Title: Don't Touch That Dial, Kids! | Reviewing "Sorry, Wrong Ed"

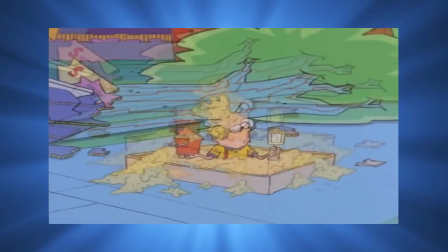4:22 The ground shaking helped build anticipation as well. We knew something was coming, just not what.
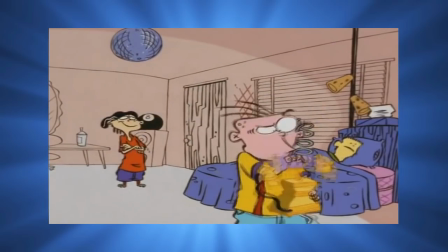4:28 Another of my favorite moments is this gag from the beginning.
Yellow?
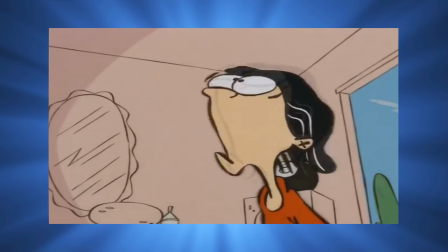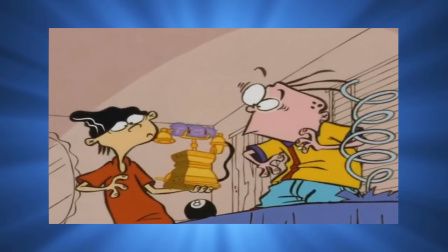4:41 What were the odds of that?
I ought to mention that this show made excellent use of sound effects, and this moment is an example of that.
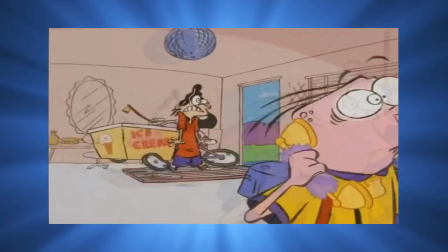4:48 The music box tune adds to the timing, using a common melody that leads us to anticipate the punchline.
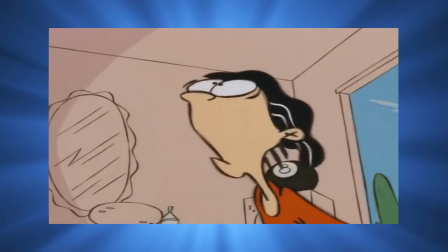4:55 Meanwhile, the sci-fi beeping adds to the absurdity by making it seem that the cart was homing in on Eddy.
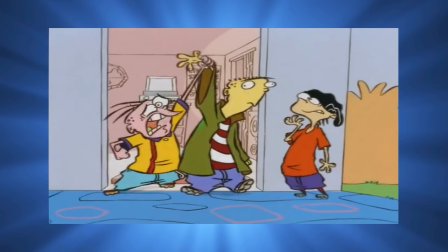5:01 There's one more key thing that makes this humor tick. Cartoon invulnerability.
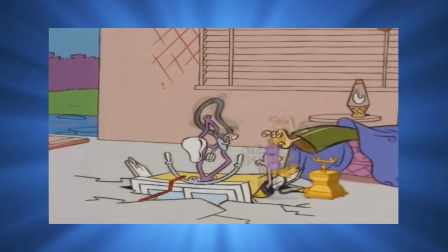5:06 By that I mean that no matter how much damage Eddy takes, he'll not have a scratch on him by the next scene or shot.
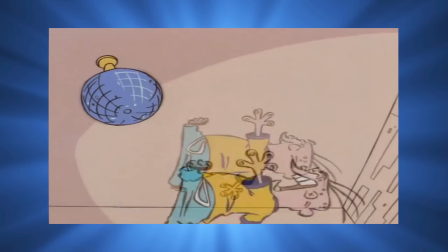5:12 This keeps the violence from feeling real, so the audience feels okay laughing at his misfortune.
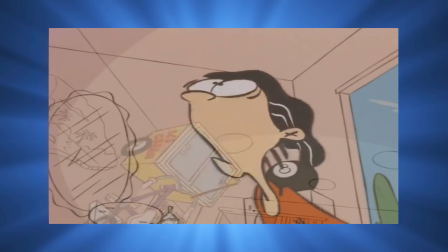5:17 It's hard to empathize with a character's physical pain when they can just brush off being crushed by a runaway ice cream cart.
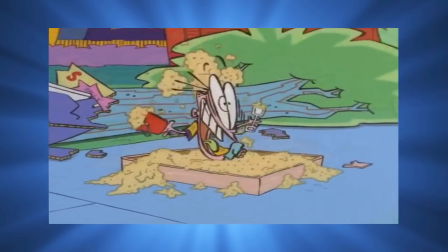5:24 Had the show been more grounded in reality, it'd be a different story.
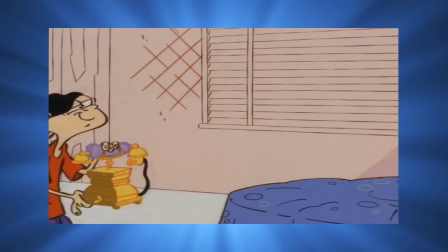5:28 Now, the other main argument I've heard against this episode regards Double D, the smartest and most sensitive of the group.
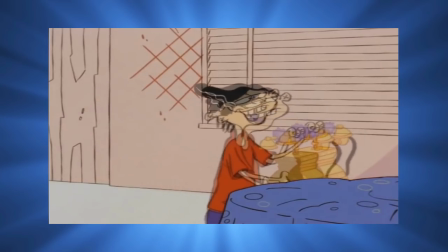5:35 Normally, he's patient and sympathetic, and the argument I hear is that he's uncharacteristically mean in this episode, especially at the end.
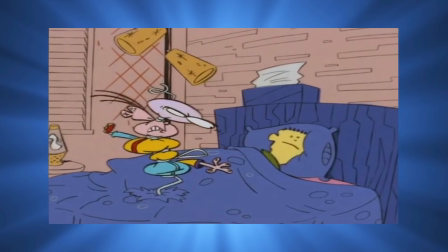5:43 I will say that towards the beginning, a couple of his lines come off as sassy.
Looks like you could use a new mattress, Eddy.
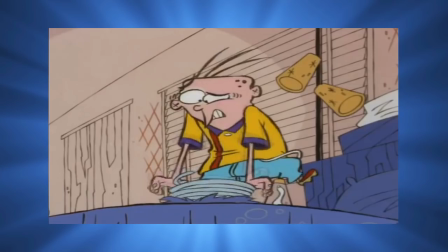5:49 Shall we ask Rolf if he's buried one somewhere?
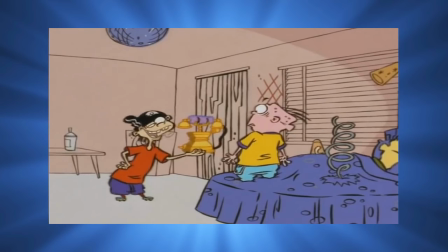5:53 I don't know if that was intentional, but it is out of his character to act this way without being severely provoked.
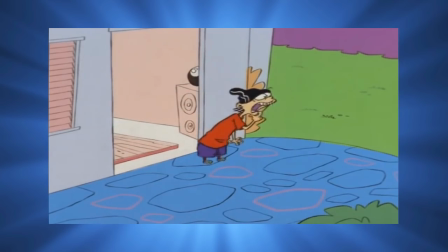5:59 That said, the rest of the episode is on point with Double D's character.
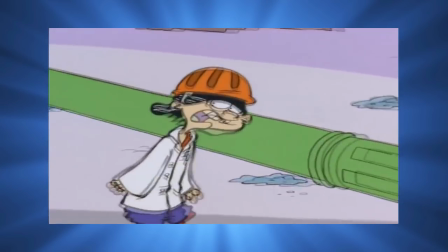6:04 He has a passion for science and staunchly disbelieves in the supernatural, which sets up conflict between him and Eddy.
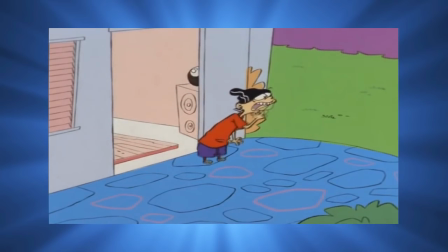6:10 There's quite a difference between Double D's attitude at the beginning of the episode versus the end.
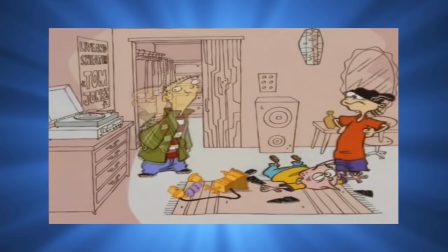6:15 At first, he's his ordinary self, helping his friend up when he gets hurt.
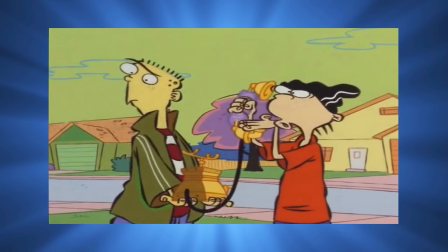6:19 As the story goes on, we see him become increasingly frustrated as Eddy constantly refuses to listen to him.
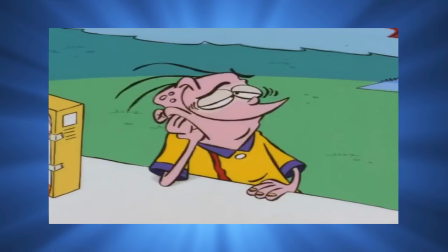6:26 Hell, even after Eddy thinks he's free from the curse, he still kicks the beehive.
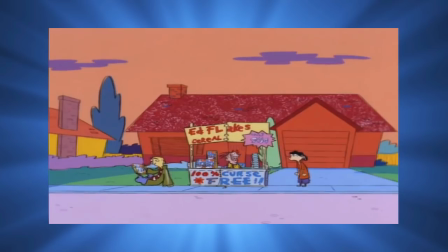6:31 There's no such thing! Says you!
This finally pushes Double D too far.
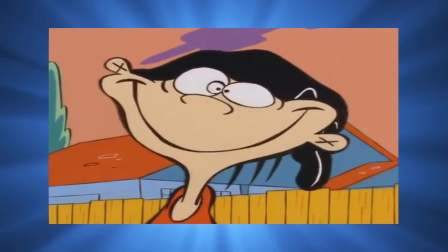6:39 Seriously, look at him. One cue that he's gone off the deep end is the bullseye.
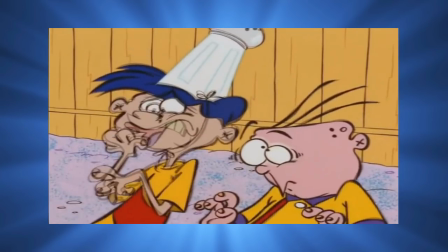6:43 This was a common detail the show used to express extreme feelings, be it fear, anger, shock, etc.
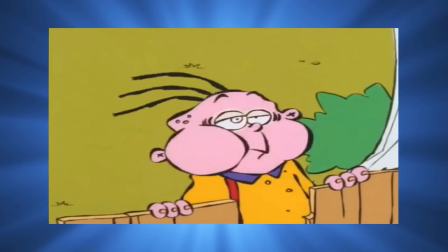6:50 It was also often used when a character would go out of their mind. Plus, there's his unusually broad smile.
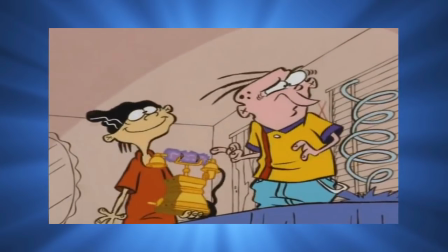6:57 Let's compare this to an earlier expression of his. See, this is the face of a man who's just having a laugh with his friends.
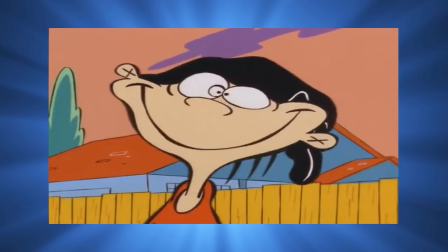7:04 This is the face of a man who's just had a screw come loose.
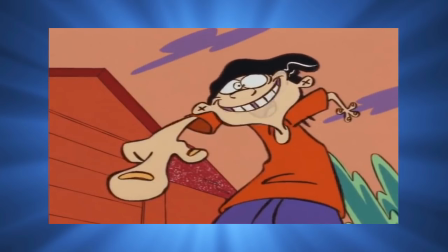7:08 A lot of the criticism I heard of Double D in this episode came off like he was being criticized for having character flaws.
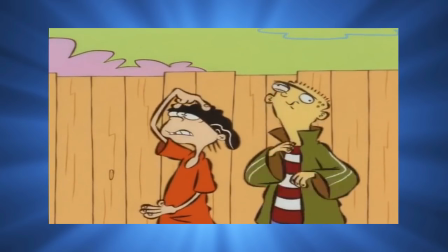7:14 Yes, he's the most patient and sensitive of the group, but he's not Jesus. He has things that get under his skin, and his patience has limits.
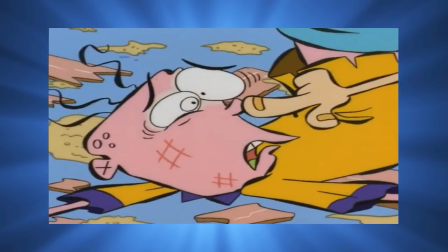7:22 Plus, this ending tirade of his is beautifully ironic.
Look around you, Eddy, and what do you see?
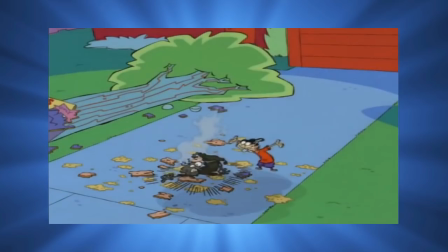7:31 Nothing!
The one who's been going on about rationality the whole time witnesses scientific impossibilities with his own eyes, yet thinks nothing of them.
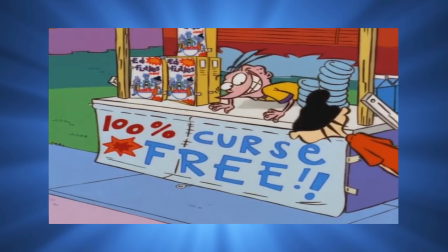7:41 You have to wonder how this ending would have gone if Eddy had kept his mouth shut about the curse.
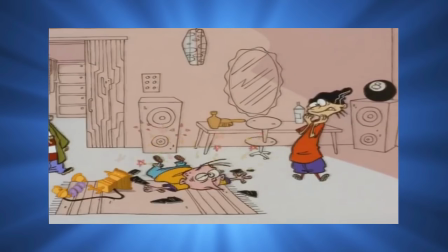7:46 I've been going on about the slapstick, but this episode has its share of spoken jokes as well, many of which are said by our third main character, Ed.
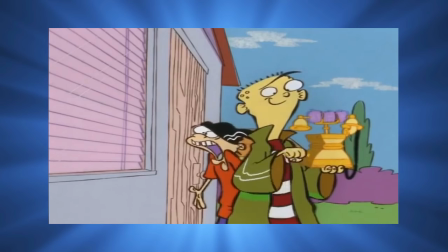7:55 Edward! Yes, Mommy?
Ed is the lovable, simple-minded oaf of the group, and the right character to deliver these sorts of lines.
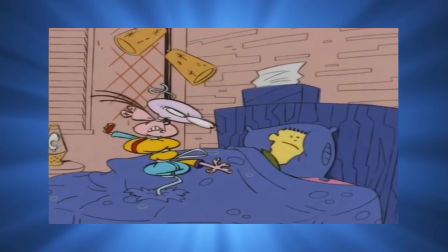8:03 I know where you're going with this, Eddy! Nighty-night!
He has that sort of early Patrick Starr delivery.
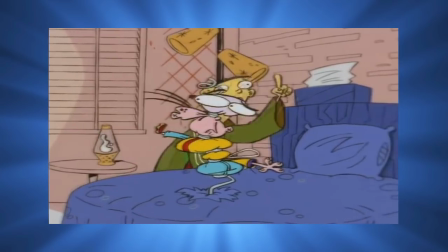8:11 His sincerity when saying odd or ridiculous things is both comical and endearing.
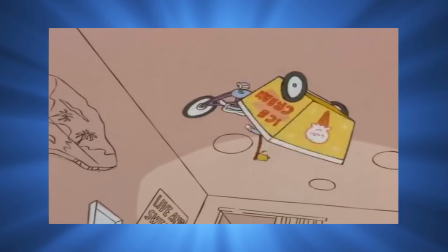8:16 It's especially effective when his one-liners are used to follow up a bout of slapstick.
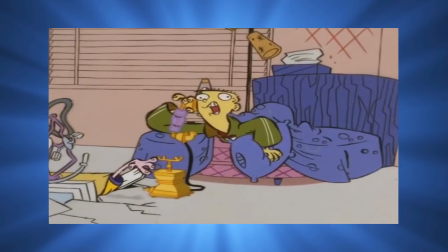8:22 Eddie's in pain now, he'll have to call you back!